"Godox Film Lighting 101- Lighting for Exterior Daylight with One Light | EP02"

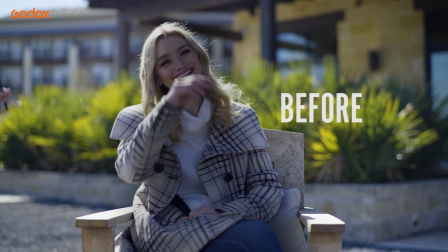0s
Hello everyone, and welcome to Godox Film Lighting 101. Today, let's talk about how we go from this to this, and from this to this.
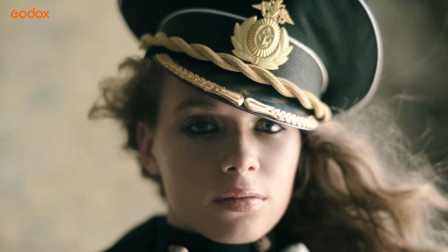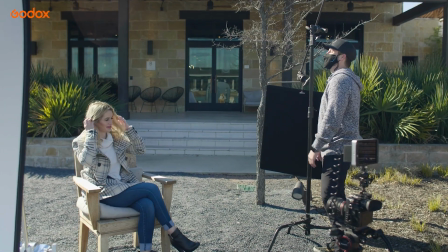19s
Filming outside on a bright sunny day can be pretty challenging. That afternoon sun is high in the sky, casting hard light and harsh shadows.
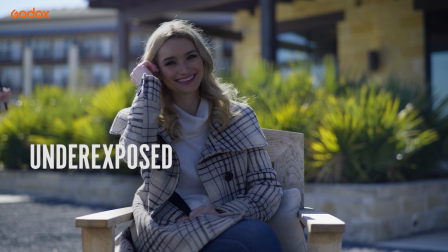27s
A lot of times, your subject is either underexposed or overexposed, depending on the direction you're shooting.
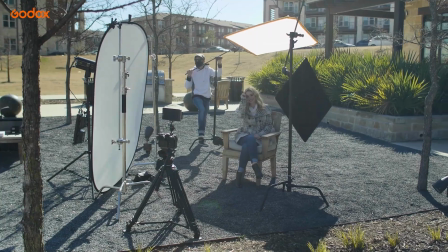33s
Let's take a look at two different lighting setups and how we're able to use the sunlight as our tool. First off, choose your angle. Using the sun to backlight your subject is always a good starting point.
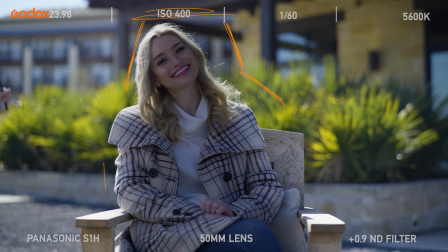43s
Placing the sunlight behind your subject helps give them dimension and also pulls your subject away from the background.
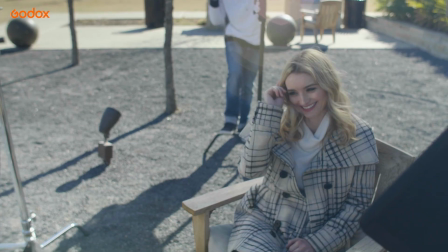49s
Next, you'll want to find a nice background that has plenty of contrast to your subject. We are shooting in the middle of winter, so most of the environment was a tan color.
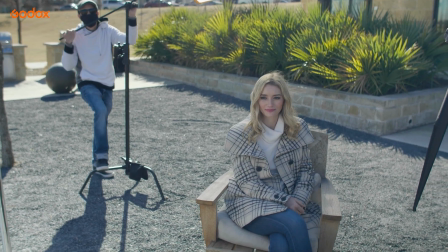57s
Not so good for separating the subject from the background. To help add contrast between the two, I chose to set up the subject in front of some green plants.
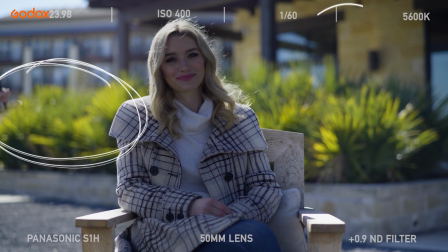65s
The sun is backlighting these plants as well, which gives them plenty of texture. Now that we've established our angle, let's set up our scene.
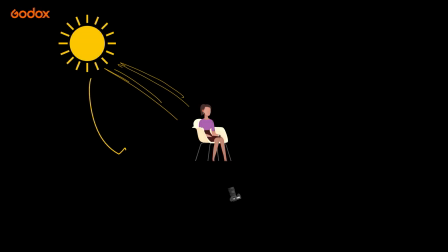72s
When shooting in sunlight, you want to try to wrap the sunlight around the same side of your subject.
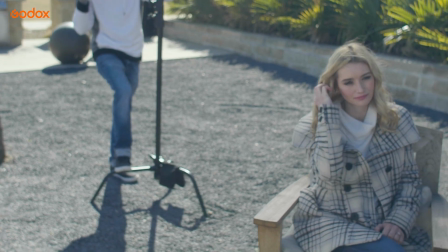77s
This allows the light to look motivated and realistic. I set up a collapsible diffuser and clamped it to two C-stands.
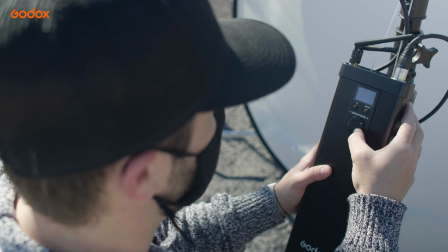84s
I then brought in a Godox VL300. The VL300 at 100% power is actually brighter than the sun.
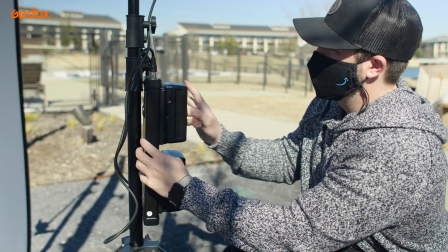90s
It can be powered by two V-mount batteries, which is exactly what we needed since we didn't have access to a power source.
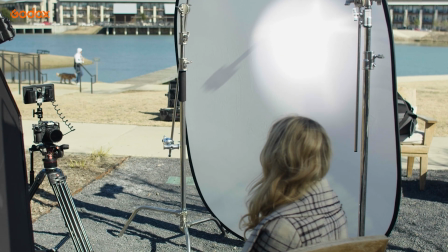96s
Shining the bright VL300 through the collapsible diffuser illuminates the subject with soft, natural-looking light.
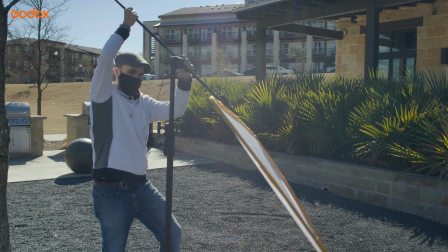103s
Because of her blonde hair, the backlit sun was blowing out the highlights of the image. To help with this, we brought in a 4x4 silk flag to help soften the sunlight on her backside.
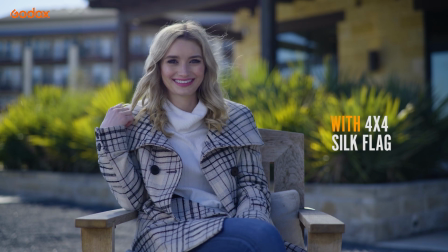112s
This allows her to remain backlit, but with softer, smoother roll-off. From here, I added a flag to her opposite side to help reduce the amount of light bouncing off of the ground.
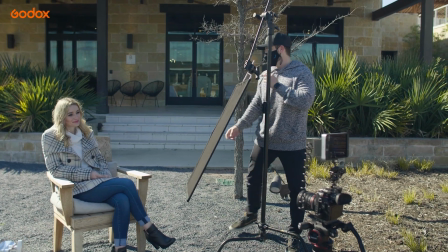120s
This helps shape the light on the right side of her face. This is called negative fill.
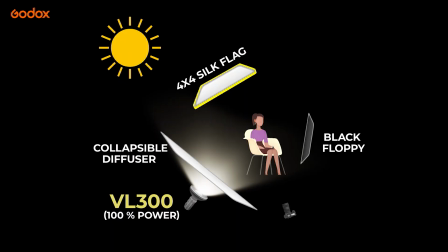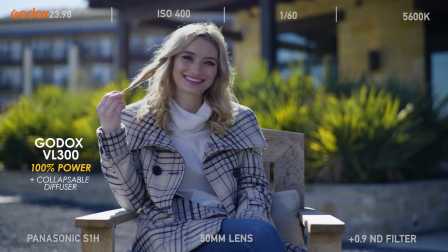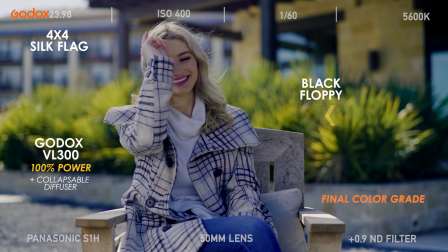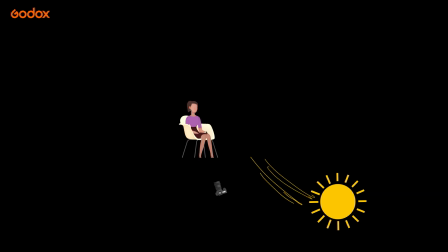140s
Now let's look at another setup, this time using the sun as our front key light. Once again, pick a background with good contrast in relation to your subject.
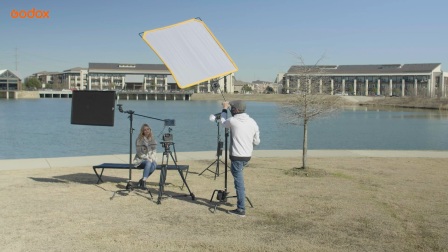148s
Here, I chose the blue from the water and the sky.
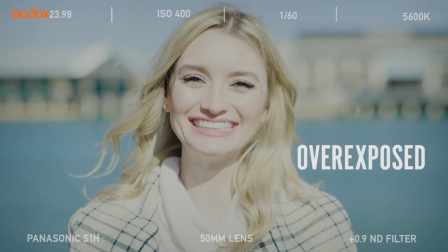151s
Shooting with hard direct sun as your key light will completely blow out your subject and will not give you a very flattering result.
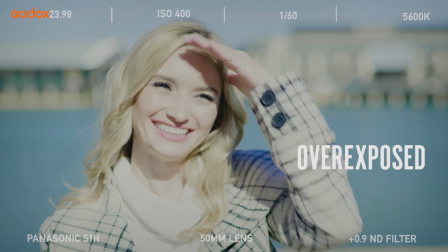157s
Plus, the bright light can be pretty tough on the talent. To help with this, we placed a 4x4 silk flag to diffuse the hard light.
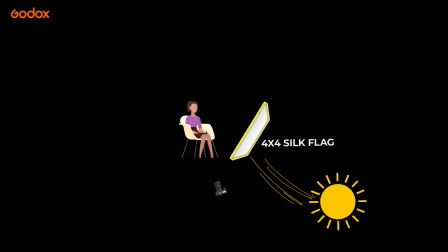164s
This greatly reduces the brightness of the sun and softens the overall light falling onto her face.
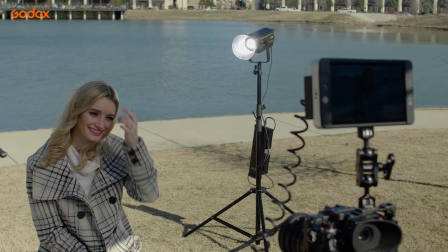169s
From here, I added a VL300 as the back light. Once again, I was able to power the light with V-mount batteries.
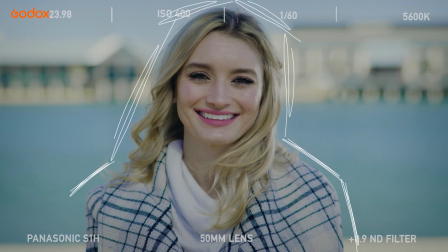175s
This light helps create a rim around the subject and separates her from the background.
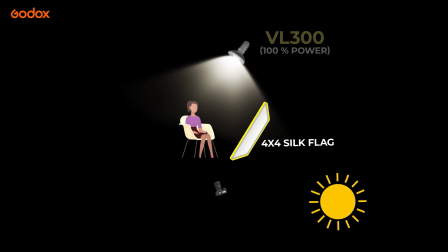179s
I placed the light on the same side as the key light as if we were wrapping the sun around this side of the subject. The last step is once again adding a flag to the opposite side of the subject to create a negative fill, which adds a touch of shape to the subject's face.
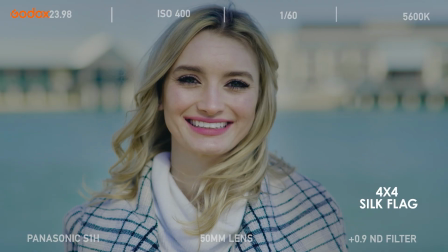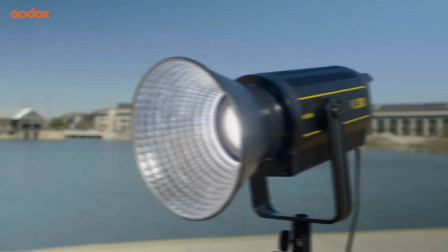200s
Hopefully some of these tips will help with the next time you shoot out in direct sunlight. Bouncing and diffusing light is a great way to use the sun to create a better overall image. Thank you for tuning in to this episode of Godox Film Lighting 101. We'll see you next time. Until then, happy filmmaking.